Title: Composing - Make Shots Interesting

Now I'm going to give you some tools that you can use to make your far shots or your long shots more interesting.
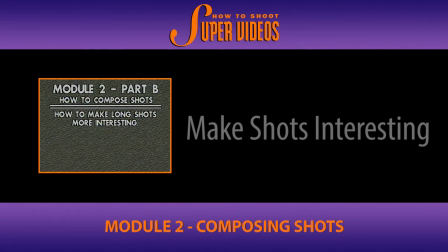6s
There are 3 ways to make long shots more interesting. Give them character. Use foreground. Compose natural frames within frames. Let's examine some ways to give character to long shots.
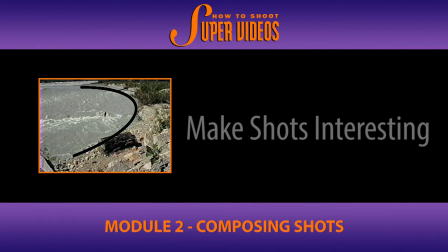27s
What have we done here? It's the curved composition, a very strong curved composition that's given this shot character.
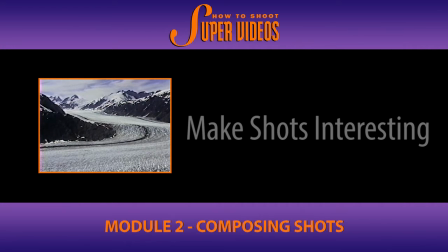36s
Same here.
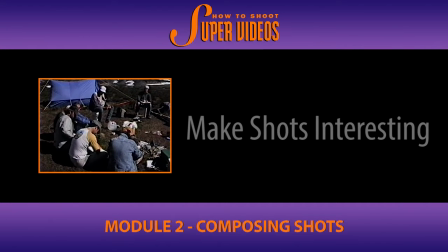41s
Here we've done another trick. We've used the dimension of adding depth to the picture. Again, it has a curve to it. This is a long shot setting the scene here, but rather than shooting the subjects straight on, we've shot them in a way that the composition is deliberately curved and there's some depth to the picture.
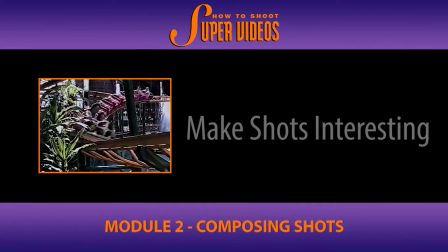The curve, the nature of the rail, and the tree off to the left, that was all pre-planned and thought out in advance to take what would possibly be a rather drab shot and make it interesting. Here there are no elements in the picture to make it interesting except for the fact that it has a very diagonal composition. So that's another tool available to you. When you're making a long shot, look for diagonal lines or leading lines, as you'll see in these examples, to give the picture character.
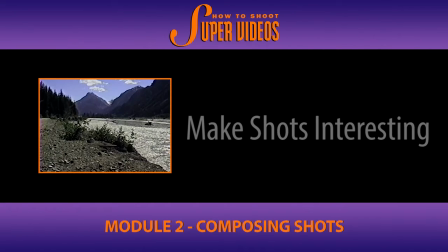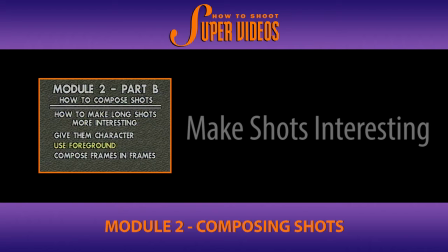97s
And you can go one better now by adding this trick. Compose your long shots with some foreground and they'll be much more interesting to look at.
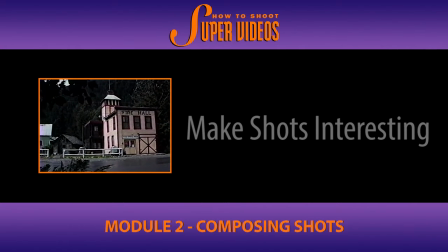106s
Imagine this shot without the tree in the foreground blowing in the breeze. It would be dry, it wouldn't have depth, and it wouldn't be set off. We've set it off with the tree in the foreground, deliberately keeping it in the composition and making it an integral part of the composition so that what you see here, which is a long shot or an establishing shot, is made far more interesting.
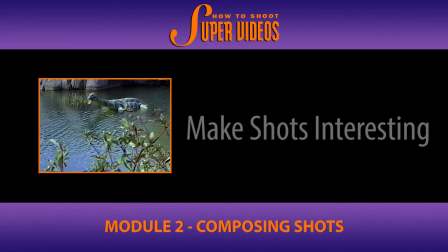128s
Imagine if I had stood up here, just standing a little taller, and the foreground bushes were not in the picture. This is a dinosaur. It would just be sitting out there in the middle of nowhere, but by crouching and getting, like I'm hiding behind some bushes, getting behind those bushes and shooting through them, the picture has that much more depth.
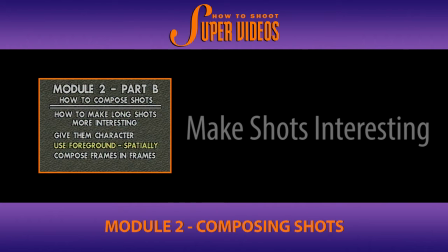150s
Position objects spatially rather than just lining them up.
We've got one person should act as recorder, so there should be a notebook which one person is in control of. These also contain a device called a clinometer for measuring the dip of rocks.
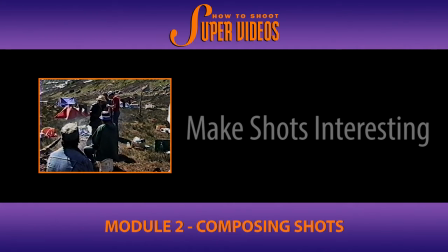168s Now, we're not going to be doing any of this today, but get either...
All of these shots could have been taken from a different viewpoint, and the subjects would have appeared to be almost lined up in a straight line, just like me taking a picture of all you people out there. But by getting into a different position, you can have them spatially arranged to make the shots more interesting.
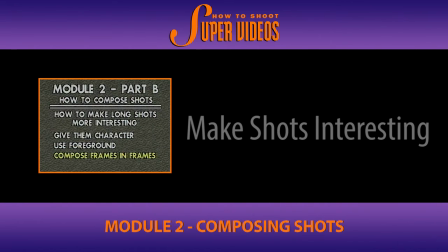187s
Again, that has spatial depth. Look for natural frames within frames in your compositions.
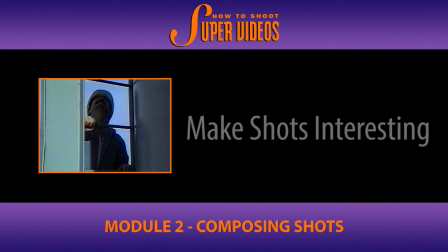197s
This is true whether using a long shot or close-ups. You can design these situations yourself if you think ahead.
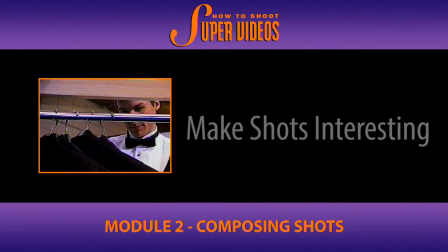207s
All of the stuff that you're seeing here was done very deliberately and pre-planned.
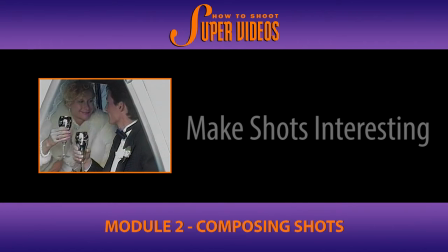212s
Here we have, for example, the almost triangular nature of the car, the back of the car, and the bride and the groom composed in a frame within a frame. What's the main frame? The main frame, of course, is the outside images of your TV set, and the frame within the frame is the triangular composition you're seeing that's been devised for this shot.
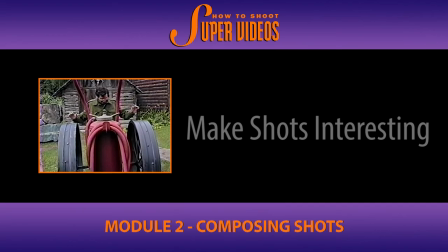232s
It adds a lot of interest to your shots. I'm centered within the structure,
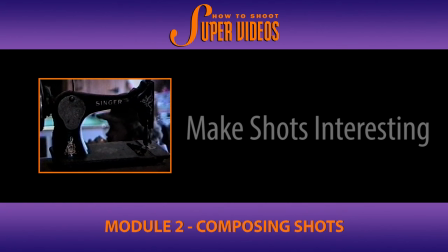241s
shooting through the sewing machine deliberately and framing the fellow in the background.